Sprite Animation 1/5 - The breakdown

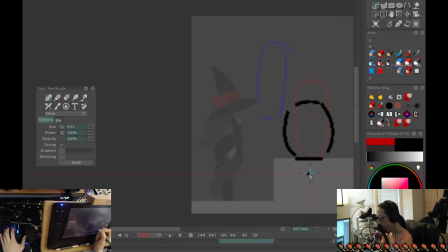8:10 Oh, so this is the squish down, jump up, land. Right, this is okay. So now what I'm doing is I'm drawing in between.
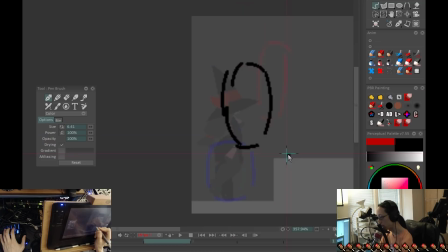8:24 So I just want to figure out how much space she takes up, and I'm using that to figure out the pose, just because I was just having a really tough time for it. So whoops, I don't want that. I want that to be maybe more since it's for, you know, like a sprite for like a video game.
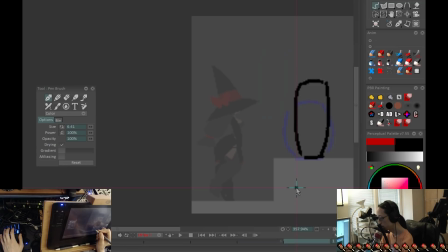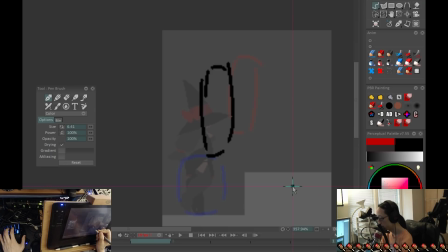8:46 Right, so this is getting okay. So what I'm working towards is something which I can roto. Like, rotoscope is typically used for taking footage, like video footage, and then tracing over top of it. In this case, I'm generating my own video footage to, like,
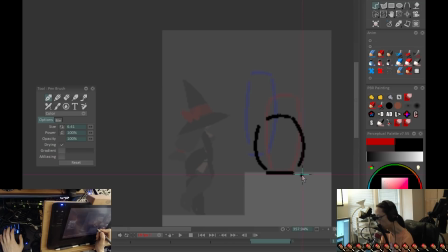9:05 you would take smooth animation and then you would draw over top of it, you'd trace it. So what I'm doing is I'm creating the motion right now. And let's play it back. That jumps a little too fast, right? Even at 15 frames a second, that's too fast.
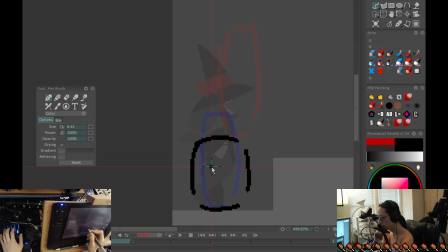9:24 So it means that I need more in-betweens. So maybe what I'll do is I'll hold this frame for two frames. So what I'm doing in TV Paint is I'm stretching this one frame. So
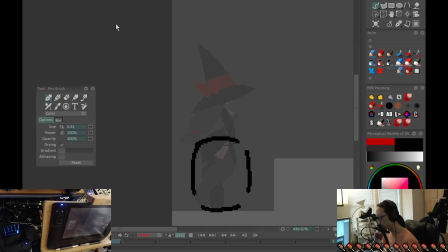9:44 this is just working out timing. So now we can see that there's a bit of a slight delay before she springs out. And then maybe on this frame, I'm going to make it hold for one frame just like before.
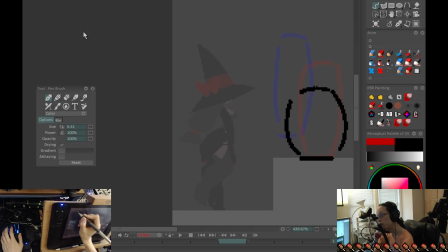10:03 And maybe on the last frame, I'll hold that for an extra frame. Okay. Let's see. There. So this is just working out timing, right? So you can take a limited number of frames rather than just going in there and adding frame.
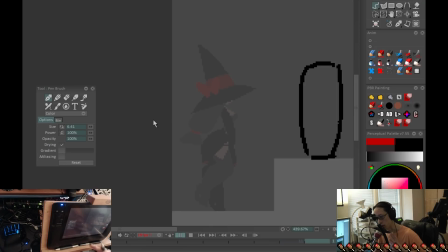10:25 What I do is I work in a sort of straight ahead manner, but when I do the straight ahead, I'm only animating a little blob that's hopping around. And so the nice thing about straight ahead is that it keeps you in the sense of motion, right? Whereas if you're drawing keyframe, it kind of drags you out of that sense.
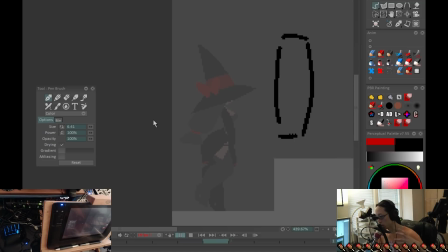10:42 And the other thing is that if you do keyframe, you tend to want to illustrate. So what I do is I do straight ahead, but with a really, really simple blob placeholder like this. And all I care about in this case is just motion. Motion and volume, right?
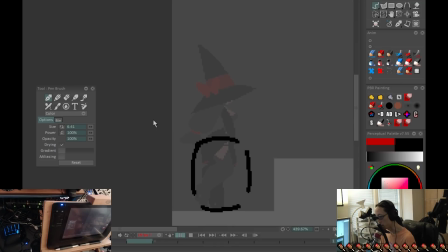10:57 Just figuring out how much space she's going to take up. And then once I have those few critical keyframes, the critical keyframes are the necessary keyframes to make it so that her motion path looks the way I want it to, right?
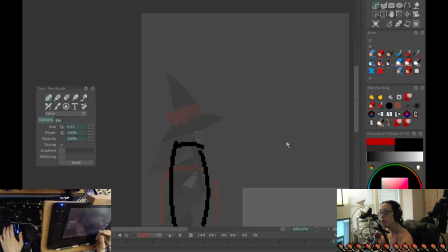11:12 Then I work on timing. So the an example of a critical keyframe is, let's throw in another layer.
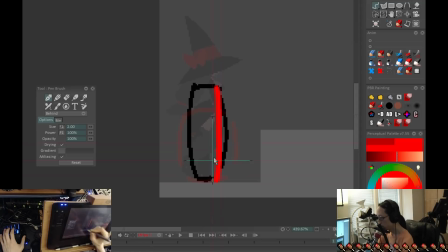11:20 All right. So here's the problem, is that if I draw something like this, right?
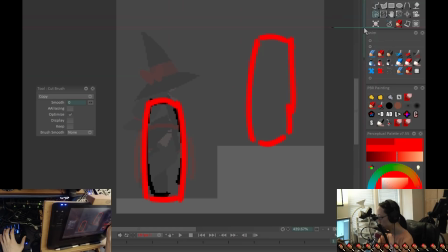11:26 This is her start. Here's her end path. Mentally, what happens is your brain just thinks, well, or my brain just, if I only have two keyframes, it just thinks that's how she's going to move, right?
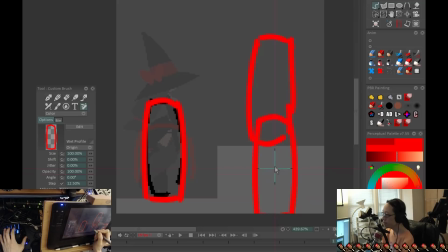11:41 Because there's no information between. If I just have a start and an end, that's how my brain thinks. So what I have to do instead is I need to, what we want is a pose that's more, you know, more like this, right? More has to follow a parabolic trajectory. So that's why this one's needed.
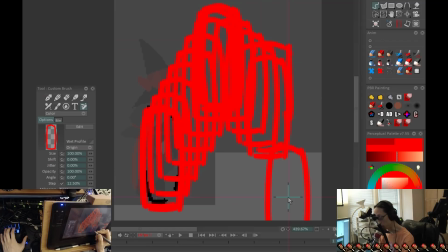11:57 But still, your brain goes and that's what, right? So we're missing critical keyframes. And the other thing is that, okay, I can throw in another one here and another one here.
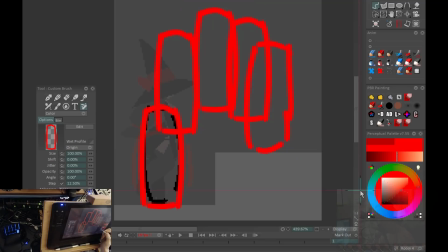12:10 And now we have the motion. But the thing is that it just looks like she's going meow, and there's no squash or stretch in between, right?